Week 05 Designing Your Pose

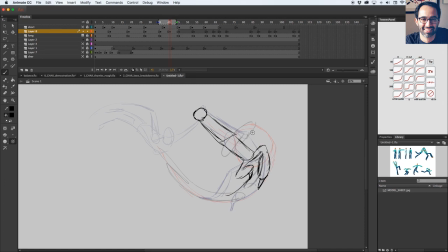[61:40]
So character, that's similar to the hat or to the drag that we've been practicing. So body, which is the center of the mass, started to go down, legs, and also like
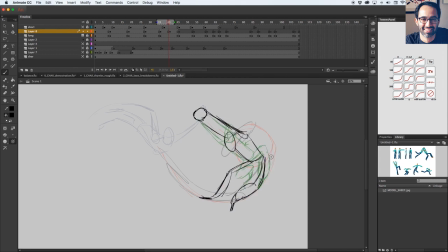[61:57]
head can start to go up. So that's follow through. Then when the character is completely falling, or not falling but like swinging,
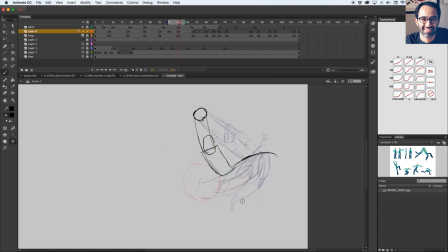[62:16]
that's when my leg can complete that S curve. So here and here and then here and then this one.
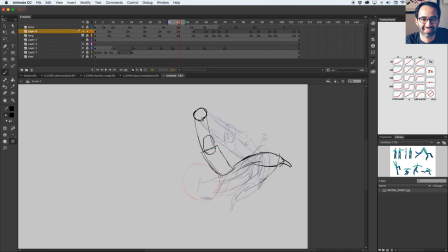[62:33]
So that foot was here, and then it's here, and then it's gonna be around here, which is gonna hide my foot.
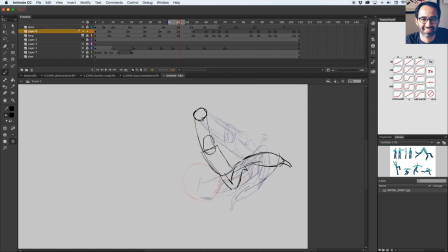[62:46]
But I draw through the form to understand where the foot is, and so it goes. So that's me
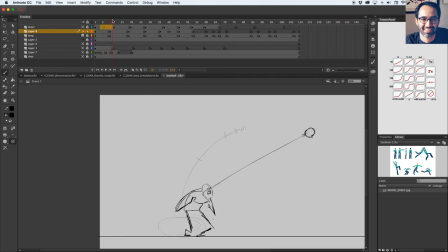[63:02]
using my ball. You see that the ball is like underneath there to plan how. I'll see that this pose is a little bit too small, so I can go and tweak this pose a little bit more,
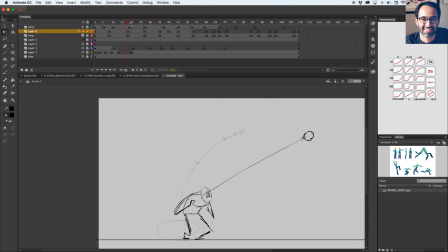[63:17]
and maybe like I'll do the character jump a little more here, so he has more room to grab that thing.
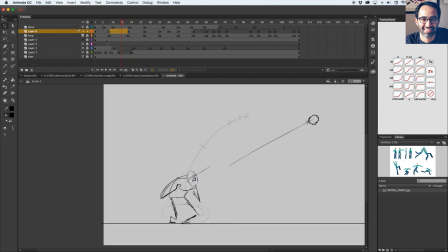[63:25]
Maybe that one can like be a little more here. So in this case, I'll have to shift that as well, so the foot feels that it's here,
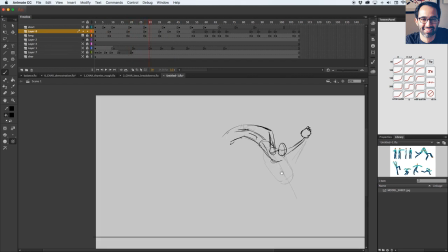[63:38]
jumps and grabs.
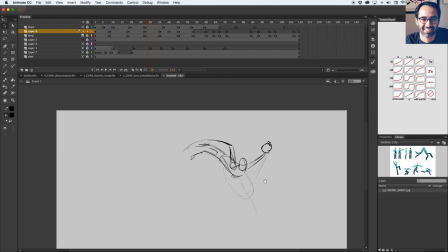[63:43]
So I'm using the bouncing ball as a guide for like what's happening,
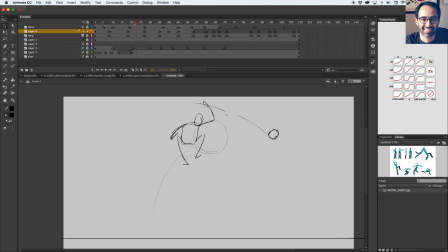[63:49]
and then I'm bringing these like really basic shapes to the character. That's my first fancy stick figure pass. And as you guys saw, I'm really like just like kind of like quick drawing and like erasing and like,
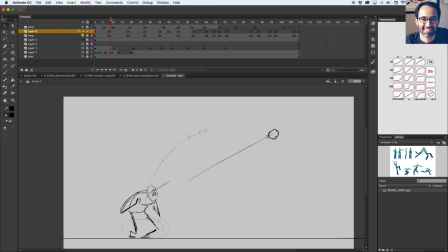[64:08]
oh, my arm's gonna go here instead, or I'm gonna drag the head in this position. Oh, here's my S curve, so I'm gonna draw the foot doing this arc.
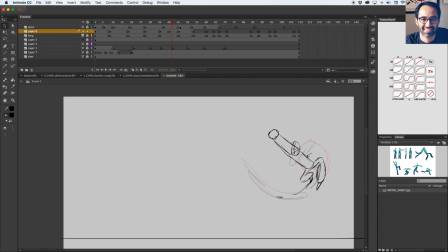[64:20]
Kind of like thinking, even if you want to like think about it loud and like tell yourself like, oh, that's what I'm doing in this drawing. That's the purpose for that drawing. So that drawing is here, and I'm doing this shape here because I'm following this arc,
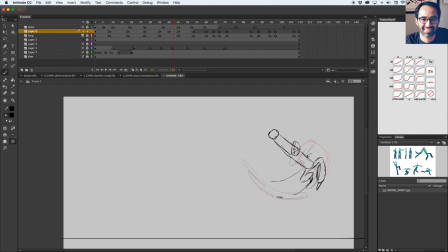[64:37]
and then up in here it's hang time, so I know that there will be some drawings closer to that one here. So thinking about what you're doing, is that reason that we were talking at the beginning.
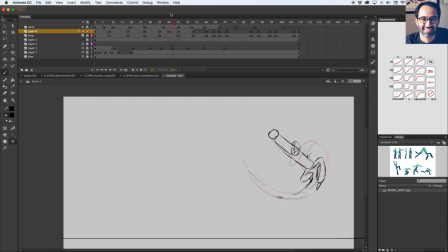[64:55]
And other drawings, they have like a lot of movement because it's like I was saying, it's an action scene. So there's tons of room to explore these drags and the energy on the drawing, which is
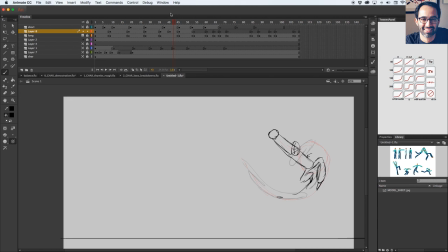[65:10]
something that like all your drawings should have. Like it's that idea that it's energy. It's that idea that there's life inside that character. Okay, and then
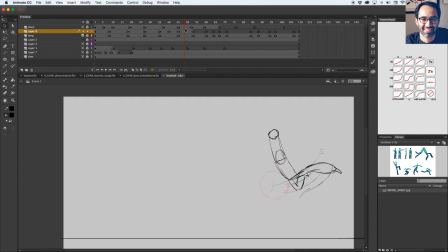[65:28]
from that pass, and as I started doing this, you see, like I kind of started like drawing legs just because as I was doing, I was kind of like, okay, I think I'm getting used to the character.